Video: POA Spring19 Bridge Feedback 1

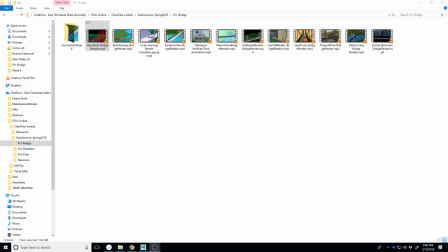Hi everyone. So I wanted to take a little bit of time today and go through all the videos you turned in for the bridge project. I'm in the process of grading them, so you probably don't have, well, maybe by the time you're watching this video you have grades.
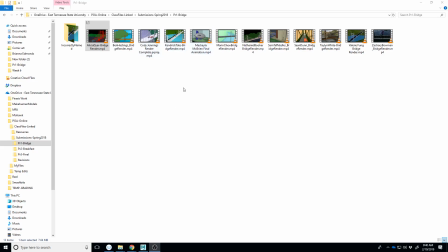But I wanted to kind of explain to you ways of improving each of these. And then hopefully you can look at that video combined with your grade to see the best way to craft a revision for this project that would help bring your grade up to something that you
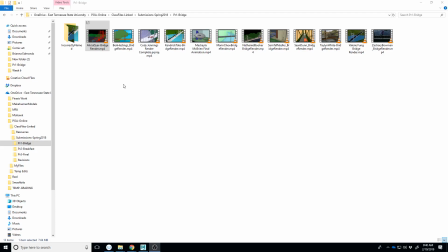would be happier with. And frankly, like, the grade is important and all, but the most important thing is helping to bring your skills up to that level, right?
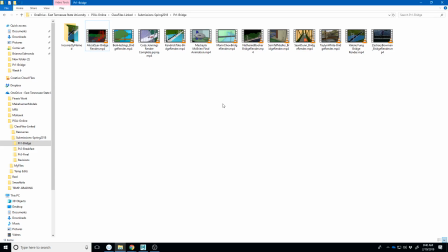So we're going to just kind of go through these one at a time. I'm recording it all in one video because you will benefit from seeing everybody's critique just as much as you'll benefit from seeing yours. So pay attention in some of these others. Maybe you hear a note that you go, oh, I could apply that to mine as well.
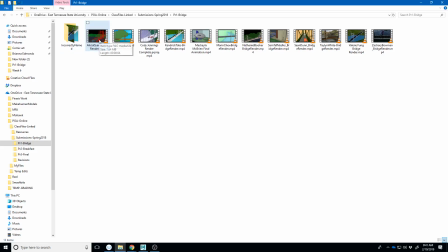Okay, so we'll go ahead and get started. We'll just kind of go through them in alphabetical order. You'll also see, I know a few people turned in some stuff that was incorrectly named. I just went ahead and plopped those into a separate folder in here. So they'll still be archived up there just in case something happens or something.
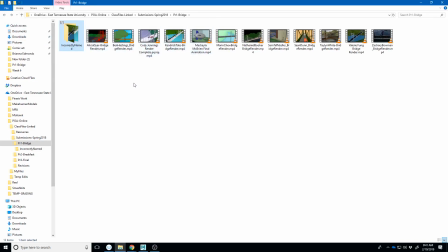But I believe all of those were the duplicate copies. So we'll start with Alicia.
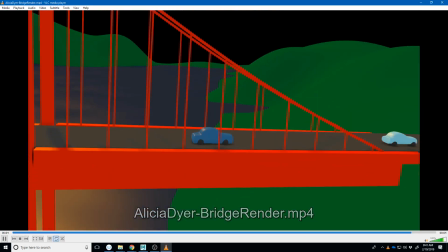Oh, opened it on the other screen. So I'll kind of give you my first gut reaction when I look at it.
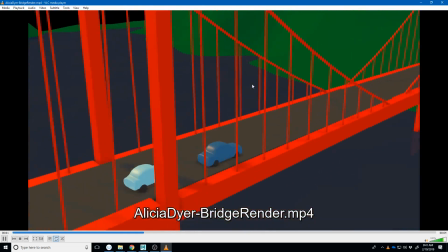The things that I think are working really well in here are the car models.
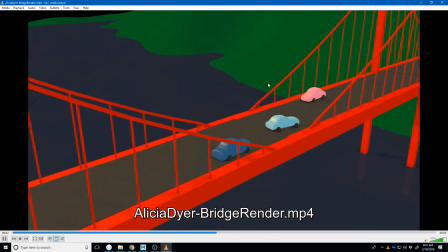You have some really interesting like waterline here that keeps it looking interesting.
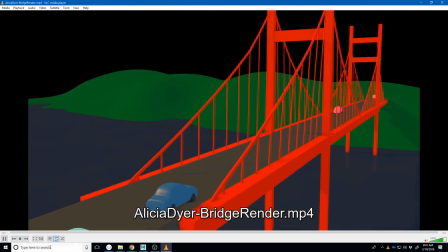And I notice you have some colored light, and you can kind of tell that because you also have some specular on your car here,
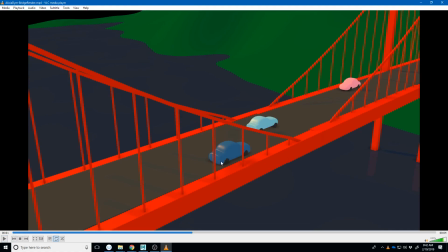and it looks like you have maybe like a yellow light or something in here that's kind of giving this a nice feel to it. And some very subtle shadows coming from this direction. Some of the things I think that could be improved is some of the flat colors.
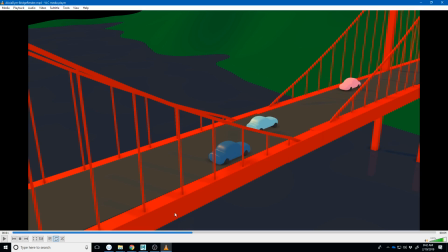Like you have a lot of very solid colors, like this bright red, this green, this dark blue. And I think any nuance in that would really help. So maybe a little bit of transparency, maybe a little bit of like reflectivity on this. You may have some reflectivity in there.
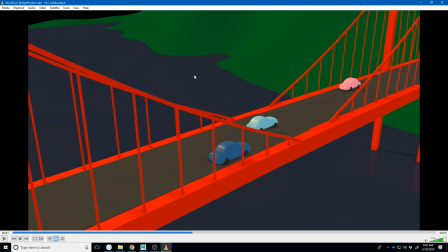I can kind of see a little bit of something, but it's not necessarily coming through that clearly because it doesn't have anything to reflect. So if you notice back here in the background, you have this black
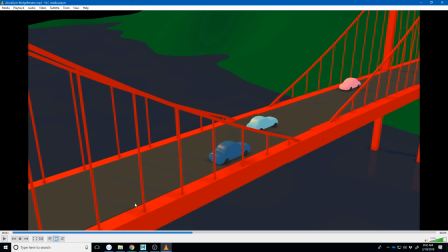background, and so that implies that this is at night, and the lighting in this just doesn't feel like it's at night. So especially with all of the terrain kind of clearly visible. So if you're going for night, think of like the moon being the only source of light.
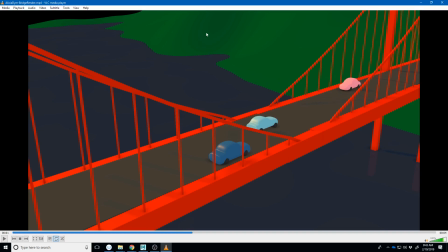You would have some pretty dark shadows. This feels like maybe sunset with the color you have here. And so, although I know later on we learn kind of how to, well, later on in the next few classes,
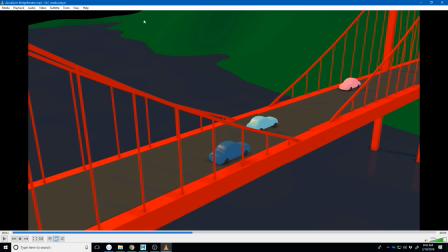you'll learn how to put sort of an environment map out here so you can have that. One of the tricks you could do is just to create a giant plane that is a solid color or has a texture on it, and just kind of put that in the background. And so that will allow this background to be a slightly different color.
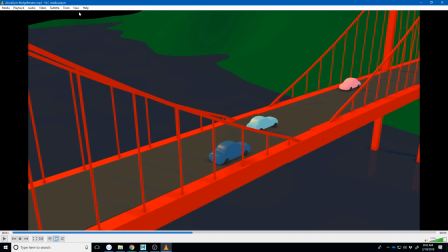There's also some rendering tricks I could show you as well, but that would help. The other thing is, like, this color of red feels very like it's ubiquitous across the whole thing, and it's a very like that would be a hard color to maintain outside, right?
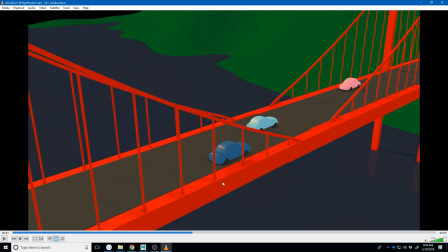Like it would slowly start to fade or get some wear on it. Like if you painted a bridge this color of red, there would be little rust spots that are showing up, or little worn spots.
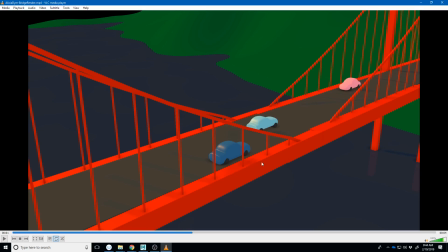And so to me, I think I would go with something that's a little less saturated. So you could go with red, but maybe more like a burgundy or something that's a little less rich colored. And I think it would help if some of these elements were not all the same color red.
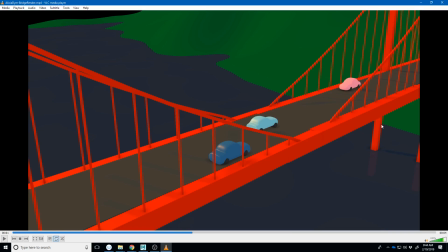So for example, maybe these posts were slightly different, or maybe the cables here are slightly different. Something that you've probably recognized is you can apply a material just to certain faces.
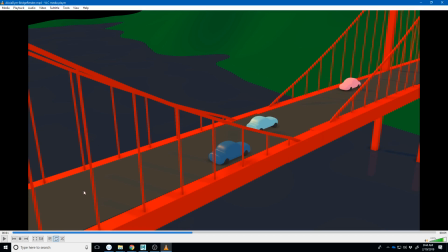So if you wanted to just select the faces for the vertical cables here, you could apply a different material to that. Anything you could do in terms of texturing would help as well, but I'm not implying that you have to do like extra textures or put grass texture on this.
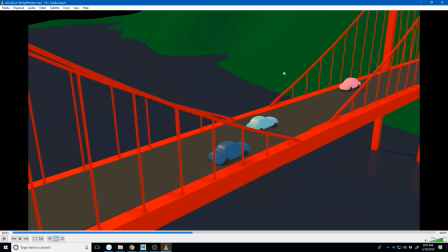But when we get this very solid color on everything, a lot of times it's hard to tell like it just needs some detail in here. And so you could also consider doing some extra little models, like some rocks in here, or some
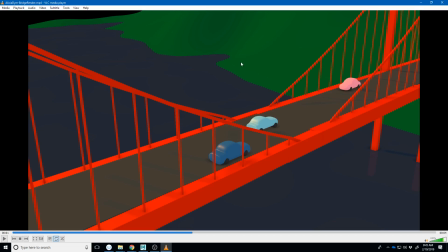maybe like a little bit of a sandy area here where it's sort of washed away the grass. All of those little details will be the last little bit that you would sort of push toward in terms of creating the scene.
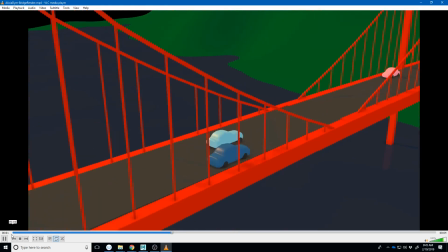The animation looks pretty good.
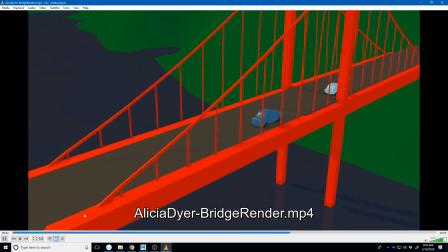It kind of when the car passes, it kind of let me see if I can sort of scrub through this.
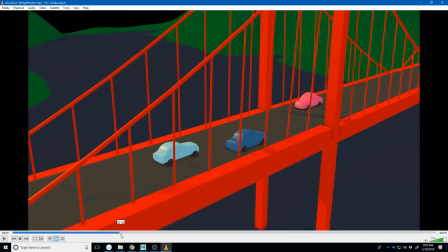It changes lanes and then it quickly changes back.
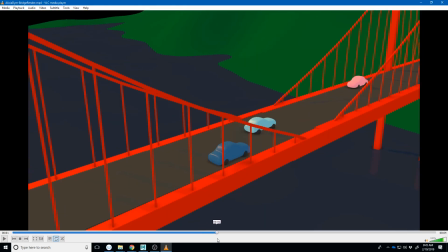And it's right here, like it sort of darts forward past the car, but then it kind of feels like it slams on its brakes before turning.
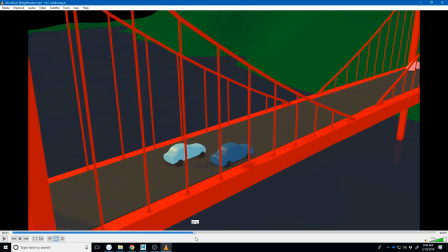And so it's almost like that motion there happens a little too quickly.
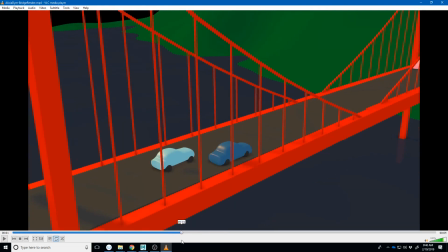I think I would probably try to see if you could start it just a touch earlier,
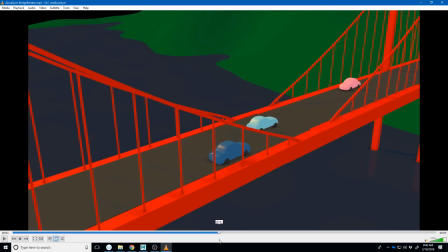and maybe not have it hit and change direction so quickly.
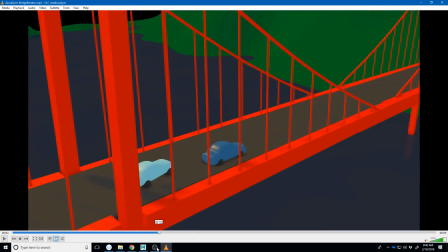Maybe make that a cleaner arc as it swerves in. But if we watch it, you can tell that it kind of feels a little
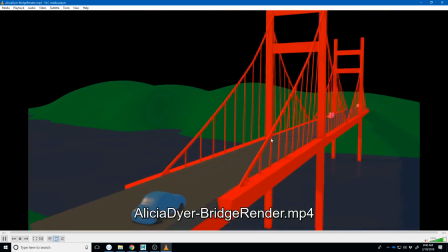like he rockets forward and then stops as he's passing the blue car.
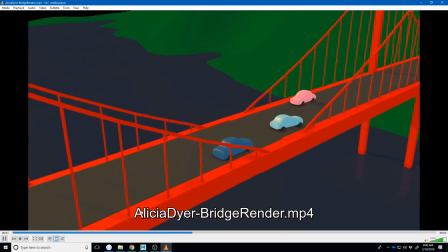And then that shift sideways is a little bit like, it's almost like the car slides sideways instead of cutting in an arc.
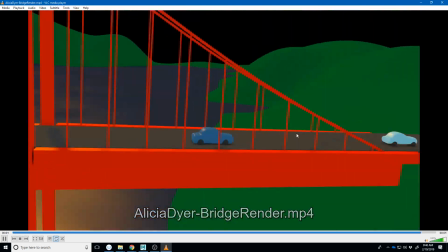So that would be my notes on how to fix the animation or improve the animation.
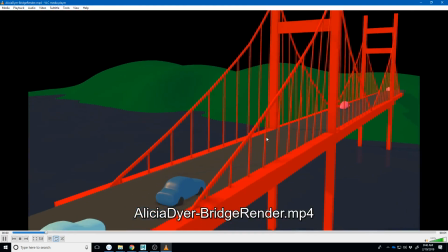Overall, considering this is your first project in the class, this is some great work.
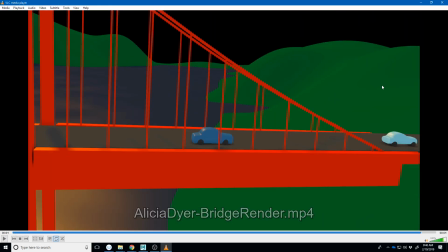I like the camera work. It's not too much.
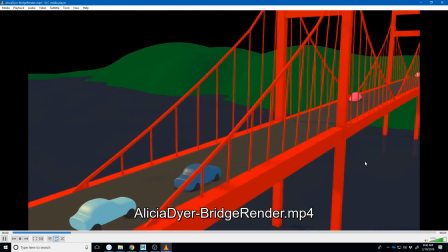You could probably maybe reduce a little bit of this camera motion at the very end, but otherwise this is looking really good.
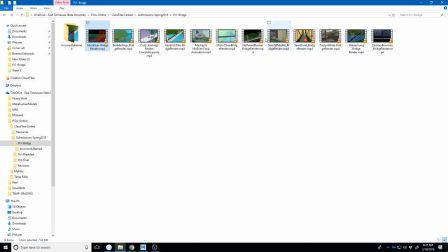So great job. Keep up the hard work. Okay, Ben.
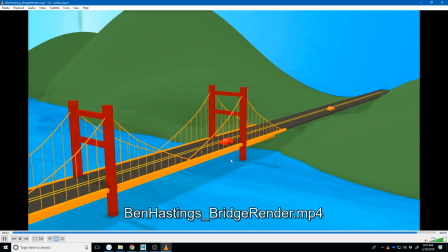So you have a little bit of what I was talking about in Alicia's to help here.
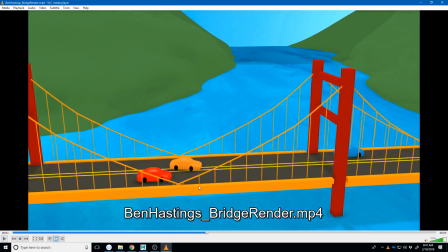You got some variations in the color, and even the subtle difference between this orangey yellow and that yellow on the line is helping keep some texture in here. The water kind of has a
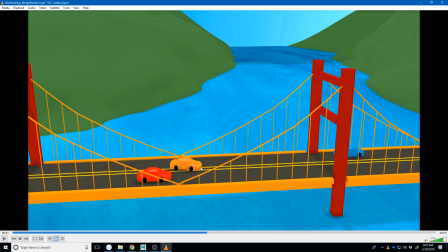when you stretch an image a little too much, you start to see pixelation. And so we can kind of see a little bit of that pixelation in here. But you did what I was talking about in getting some form of background out here. I think I would try to hide this water's edge. Like even if you just had a mountain that kind of goes over here across it, makes it look like it goes around the corner.
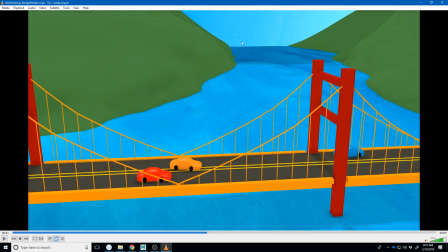Just because right now it looks like giant waterfall. Right.
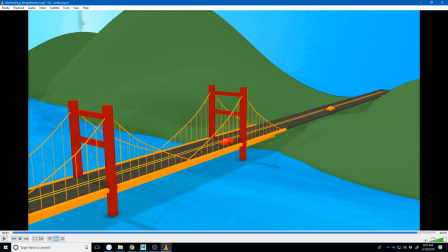The only thing I'd say to be careful with in that background is this right here, hiding that seam of where that is. And one of the ways you could do that is just make a big curved plane in the background. What we'll actually learn later is that there's a way we can create a sky dome light that we can put a texture on,
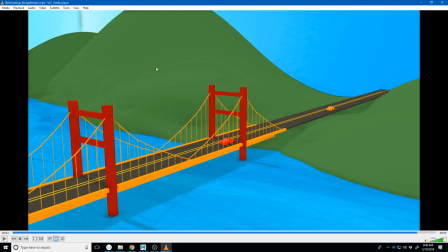and no matter where I turn my camera, I'll be able to see a background. And it's basically like having your scene inside of a sphere. You could actually do that as well.